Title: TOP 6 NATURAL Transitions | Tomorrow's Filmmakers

Even though this shot looks cool, it's not really the professional transitional look that we're going for.
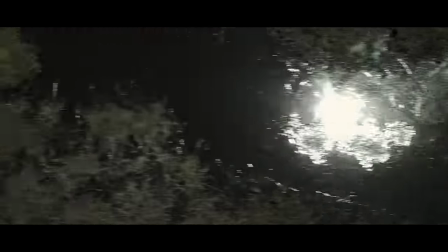[4:18]
Something more like this shot though looks a lot more clean and you really can't tell that a gradient wipe effect was applied.
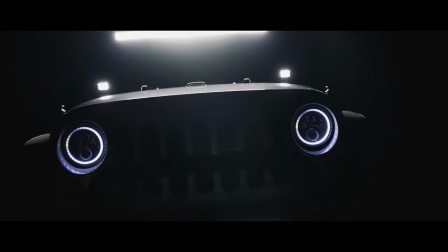[4:24]
It kind of just looks like witchcraft. A great example of one that I've done in an edit is this one.
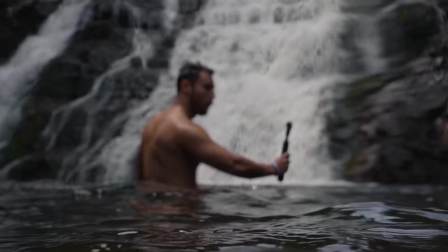[4:28]
It goes from a shot in the waves with the wave crashing down on the camera to then a shot at a completely different location by a waterfall.
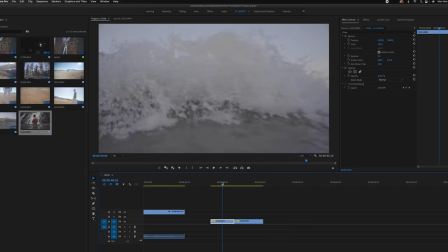[4:36]
I knew right away when I saw these two clips that I wanted to put them together somehow.
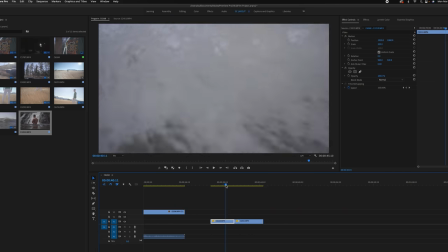[4:40]
I loved how the wave movement came down at just about the same speed and direction as the splash of water in the waterfall shot.
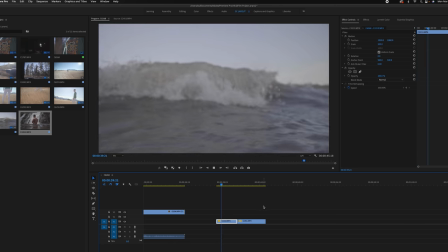[4:47]
Like a lot of natural transitions, just putting them side-by-side and hoping it looked like a transition wasn't going to be enough.
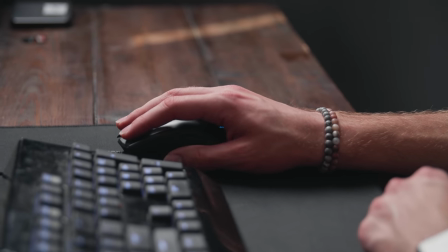[4:53]
I knew I needed to do some work in post. A gradient wipe is perfect for this.
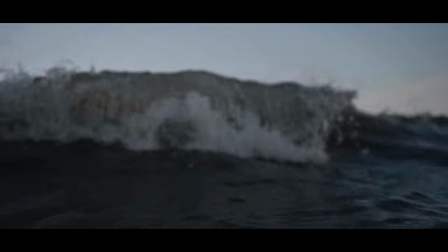[4:57]
When a hard cut alone doesn't look clean enough, a gradient wipe helps to mesh the two frames together so it seamlessly goes from one location to another.
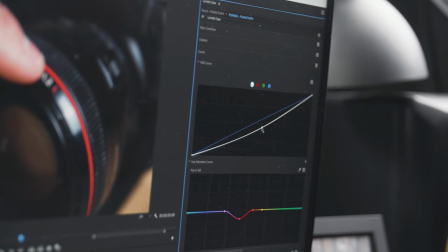[5:06]
Another thing to keep in mind is to make sure the colors and lighting in the two clips are similar. This is true for a lot of natural transitions, but especially if you have a slower gradient wipe like this one.
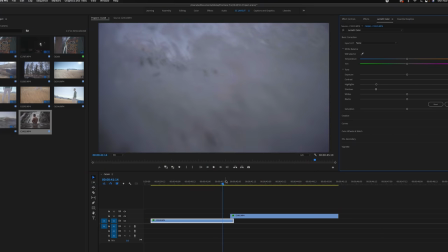[5:16]
Having the end of clip A have similar colors and lighting as the beginning of clip B will really help the transition as a whole look more clean.
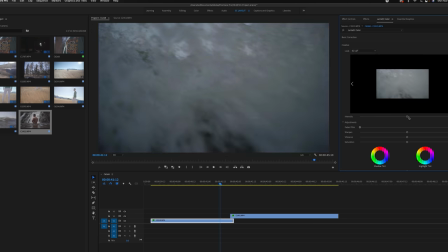[5:24]
Like I mentioned,
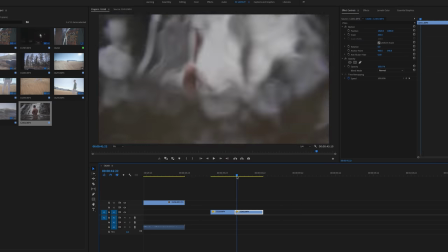[5:25]
another thing to make sure of is that the end of clip A has the same speed and direction of movement as the beginning of clip B. This will again help the two clips flow together better.
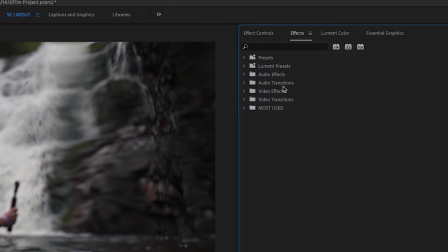[5:34]
If you're editing in Premiere Pro make sure you're using the gradient wipe effect under the video effects folder.
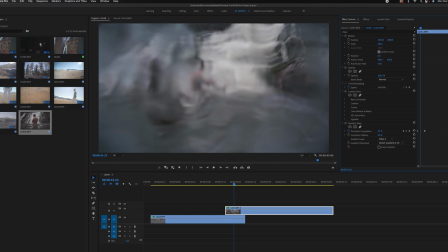[5:40]
There's another one in the video transitions folder but this one doesn't allow as much customization as the one in the video effects folder does.
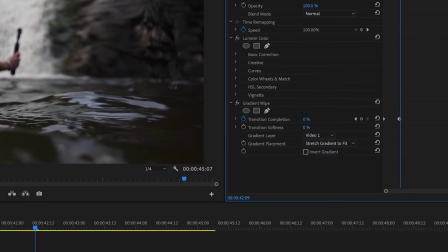[5:47]
Another thing that I like to do to make it look more clean is bumping up the transition softness just a bit.
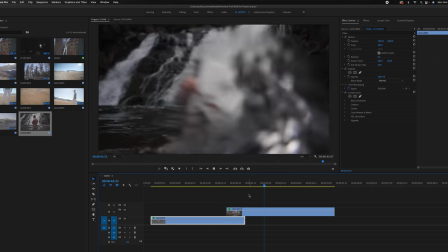[5:52]
You don't want to bump it up too much or else it starts to look like a crossfade. You still want to have the element of a hard cut with just a little added help from a subtle gradient wipe.
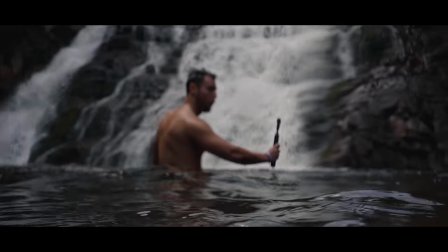[6:01]
Applying all of these tips will ensure your gradient wipe looks more clean and natural rather than harsh and stylistic. The next one on the list is a very simple and easy transition yet natural and effective and that is the drive-by.
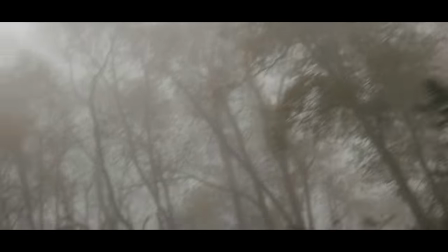[6:14]
This one is pretty self-explanatory. It's literally just when you're in a vehicle and you drive by an object or objects to use as transition material.
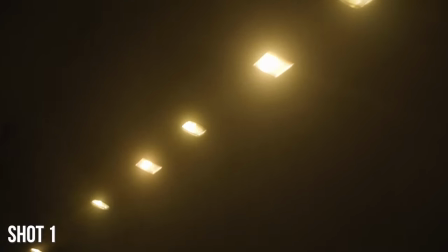[6:22]
Since the foreground is moving so fast in and out of frame you can literally just cut to another shot that's doing the same thing and then be at a different location or just a different focal length of that same shot.
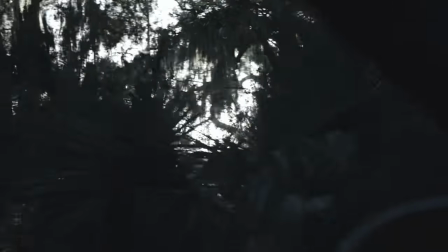[6:33]
This transition also looks really good when the sun is coming through objects like trees for example and you cut it when a lens flare comes into frame.
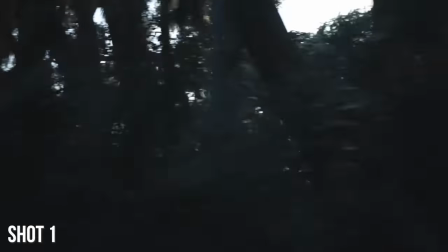[6:41]
This is an example in what I was talking about earlier of combining multiple natural transitions to make it look even better. A sun flare while driving past trees is one that I always love to do. There's really not much more explaining to do on this one, since the vehicle is doing the movement for you.
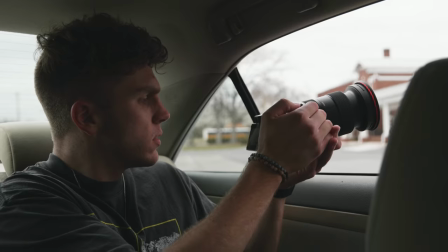[6:56]
All you literally have to do is wait for objects to come close in the foreground, point your camera at it, and cut it in post to another shot doing the same thing. Of course making sure that the speed and colors are similar and that it makes sense in your sequence is important, but that's really it.
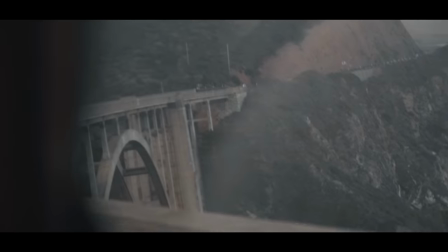[7:10]
Give this one a shot because it's very easy to do and looks great when it's finished. The next natural transition is the classic speed ramping.
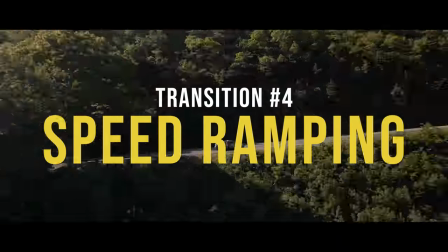[7:17]
This is a very popular transition, especially in upbeat,
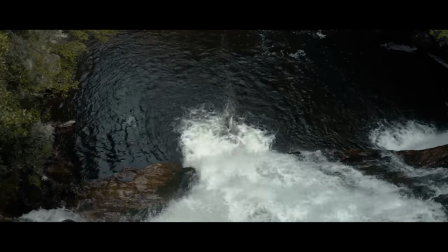[7:21]
fast-paced projects to help smoothly go from one shot to another through ramping the speed at the end and beginning of a shot. This is a simple effect, but looks really clean when done properly and in the right scenario.
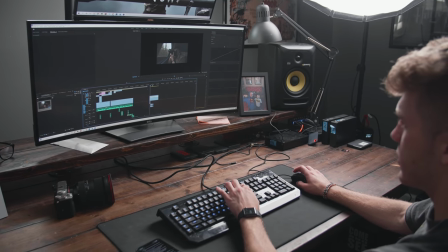[7:32]
This transition is another one done in post-production, but you always want to shoot knowing that you'll add the transition in later.
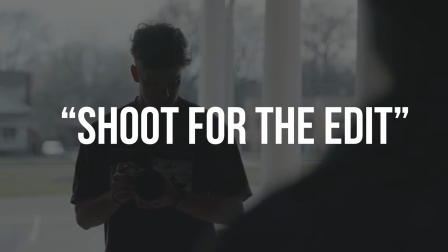[7:39]
Like the saying goes, shoot for the edits. This helps the transition look more natural and less like you just found two random clips that
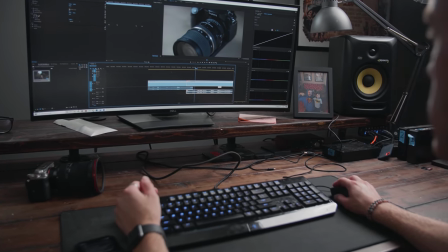[7:45]
you tried to make transition into one another without the intention of ever doing that while shooting.
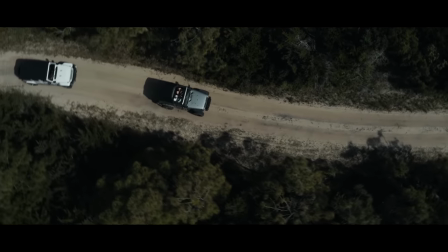[7:50]
I speed ramp all the time in projects like my travel videos, but I've learned over the years how to do it properly and when not to do it at all. One of the biggest things to remember when speed ramping is to make sure that the two or more shots that you're putting together are all going in the same direction.
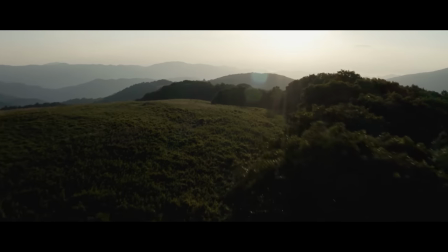[8:05]
One thing I like to speed ramp a lot is drone shots.
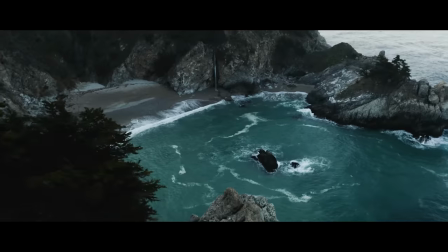[8:07]
A speed ramp is really one of the only natural transitions that you can apply to drone shots because you don't have the control over the drone camera like you do a handheld camera.